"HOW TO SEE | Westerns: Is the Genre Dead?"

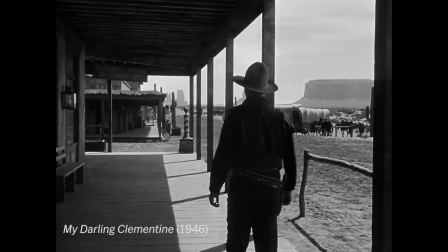It's about universal sacrifice in pursuit of a common goal.
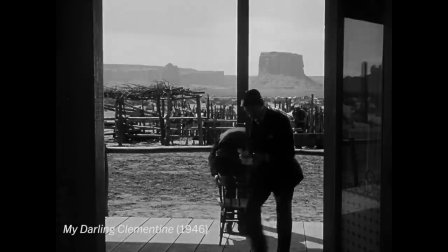And you see the emergence, particularly in those films, of this alienated hero who's experienced violence,
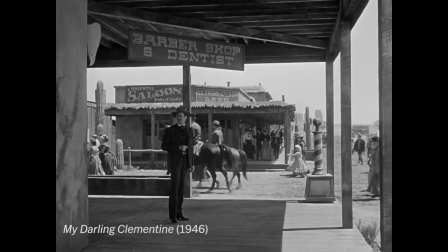who's been traumatized by the exposure to violence, but amazed to discover the reserves of anger that he contains within himself.
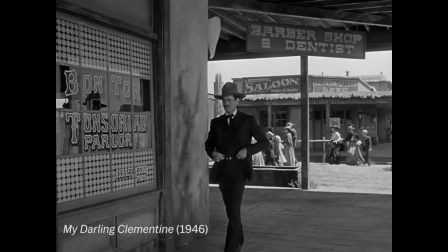And as a result, has having trouble reintegrating himself into society,
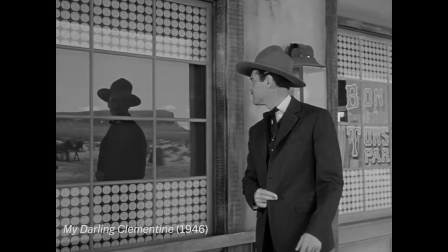which is exactly the position that hundreds of thousands of people found themselves in returning from World War II.
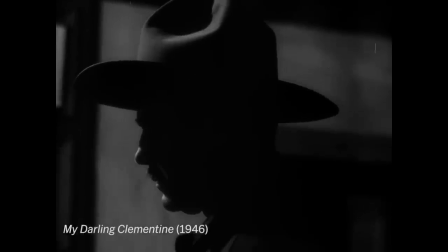In an immediate sense, it was very hard for a lot of those returning war vets who'd seen things that they could not possibly
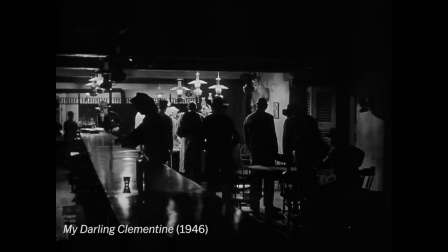describe to just walk back into a normal life and pick up where they'd left off.
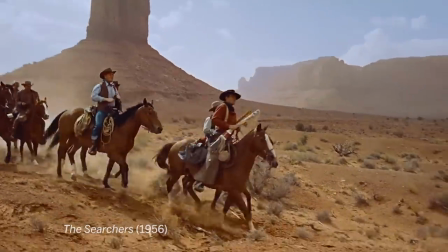His genre gives you a way of stepping back from that emotional trauma and stylizing it and putting it in the past,
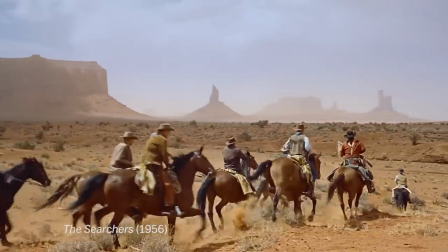giving it a structure in which it can be contained and kind of analyzed and understood and then ultimately overcome.
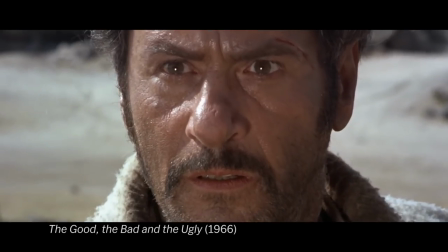Well, then you have Sergio Leone coming along in the early 60s and realizing that things have changed,
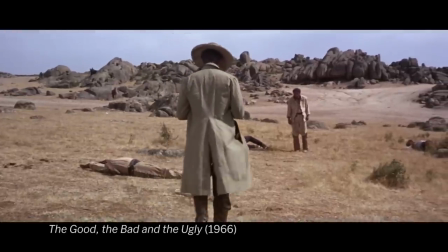that this kind of self-sacrificing, altruistic hero is not quite as plausible, quite as relevant.
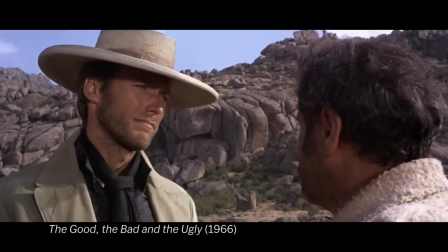Society is not worth saving. Society is hopelessly corrupt. There's not much he can do about it.
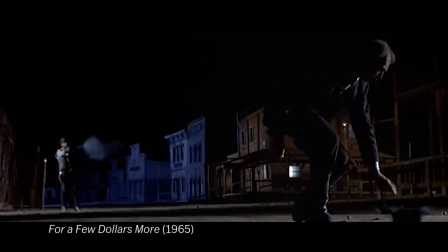It's bigger than he is. All you can do is try to take care of your own interests.
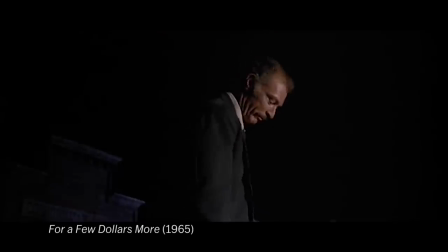Very different perspective. I would say more cynical,
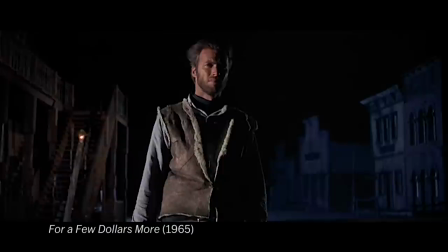but more tuned with what was happening in the 60s in terms of social alienation,
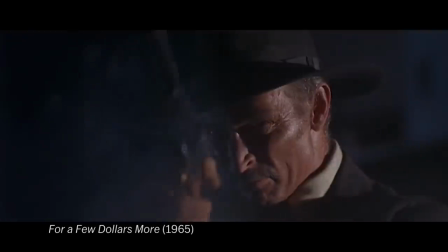all the nonconformist impulses, people needing to reject the dominant culture.
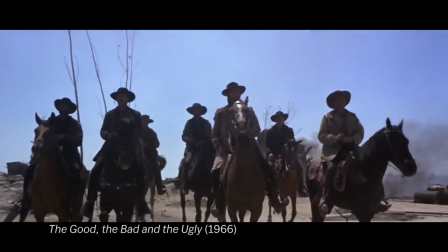You have hippies on the one hand, and you have the man with no name on the other,
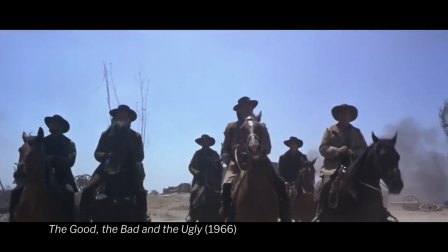and both trying to find a place for themselves escaping from society rather than protecting it.
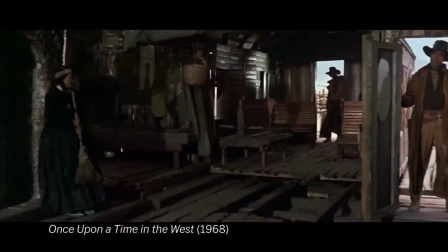Once Upon a Time in the West, it was going to be the ultimate Western. It's the great opera Western.
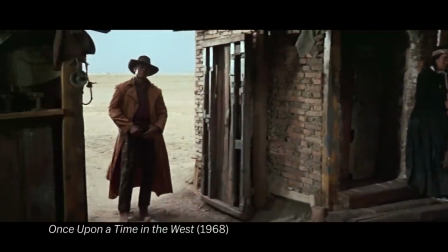It's grand. It's full of big gestures.
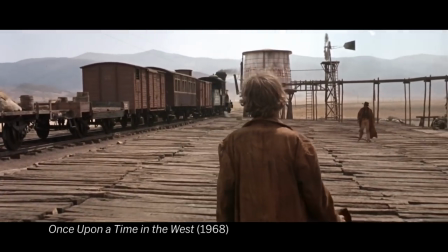It's full of kind of hypertrophied sequences that seem to go on for forever and ignore any kind of narrative drive,
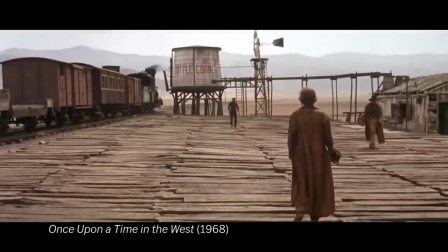the way it opens with 20 minutes of people waiting for a train to show up. Brilliant manipulation of time and space.
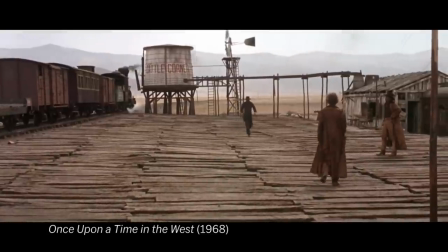It came at a time when suspicion about the genre,
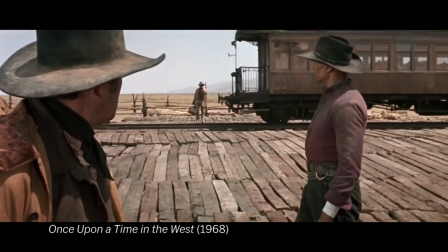mainly associated with Vietnam, American cowboyism, adventurism, was politically bringing down the genre.
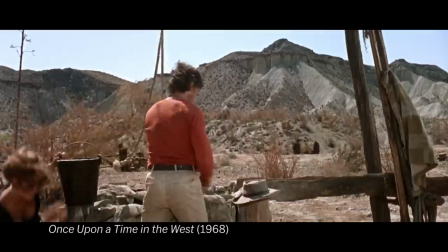What's fascinating to me about that film is that it has both the cynicism
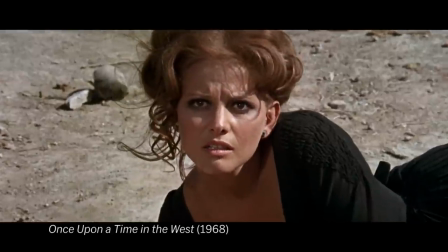of the spaghetti westerns and the lyricism of the classical western
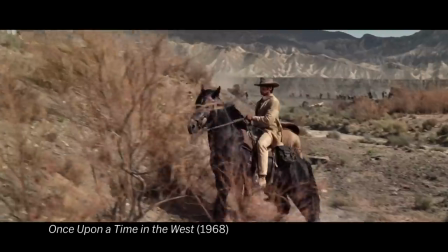able to exist side by side, most beautifully in that final shot where you just have a marvelous panorama of the city under construction,
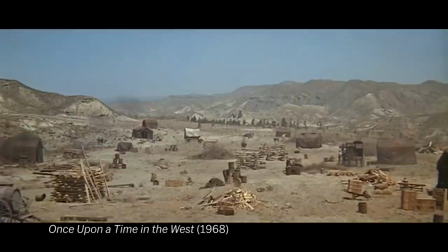and walking through it, deep in the background is the horse carrying the dead body of the protagonist, almost imperceptible. Beautiful, beautiful image, and just full of such rich ambiguity.
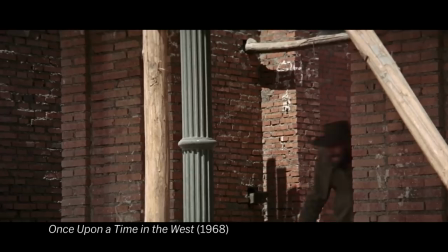You can measure the distance between the classical Western and the Italian Western, the spaghetti Western of the 60s,
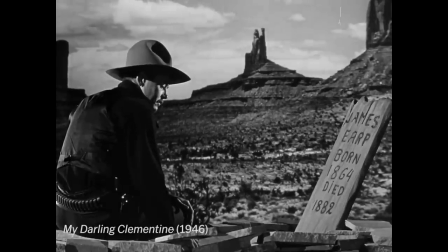just by looking at the way John Ford treats Henry Fonda and the way Sergio Leone treats Henry Fonda.
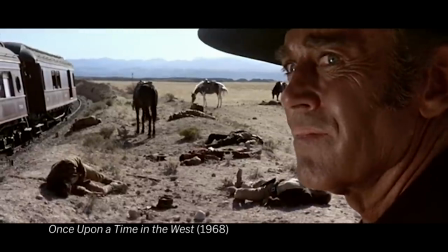Same actor, same technique, and yet radically different characters.
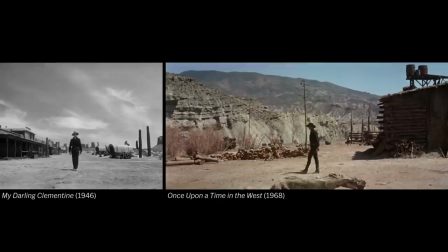Now, Leone cast Henry Fonda in that part as a direct connection to John Ford's films.
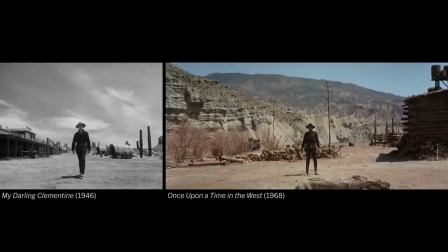And of course, he casts him as the villain, so it's an inversion of what he was playing in the Ford movies.
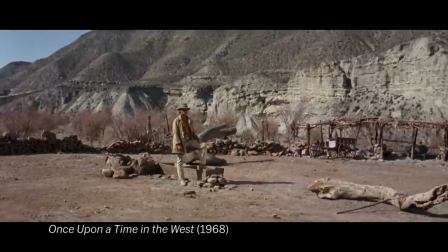There's a great story that Fonda tells in his autobiography.
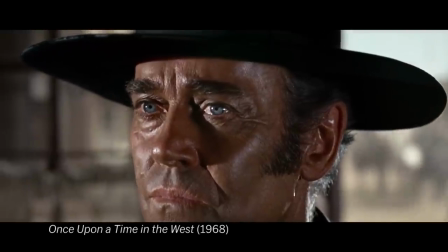He shows up on the set, and he's got himself some brown contact lenses.
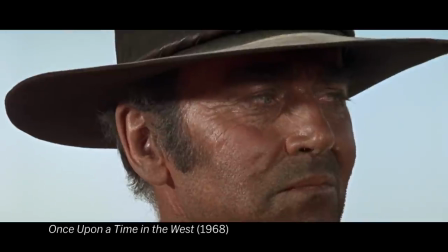So he'll mute down these famous blue eyes, which he thought were just too heroic for this part.
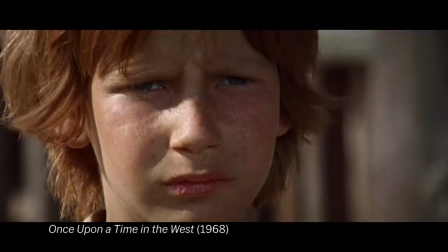And Leone says, "No, no, I hired you because of your big blue eyes. Take out those contact lenses."
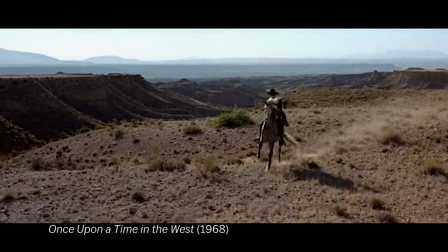He wanted that, full force of fondness.
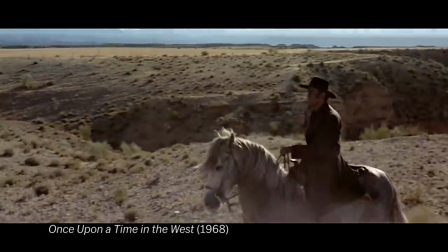And he also finds something in Fonda that is a bit cold, and a bit angry and remote.
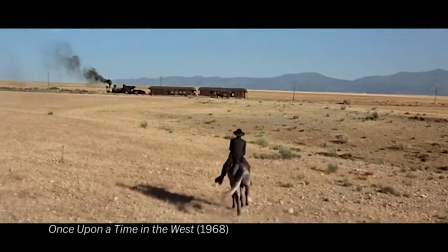This has been part of his personality from the beginning. And that kind of folksy aw shuck stuff, it's over a certain arrogance.
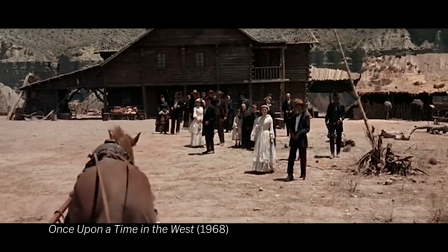And I think Leone really finds that. It seems like the kind of film that would just infuse energy into this dying form.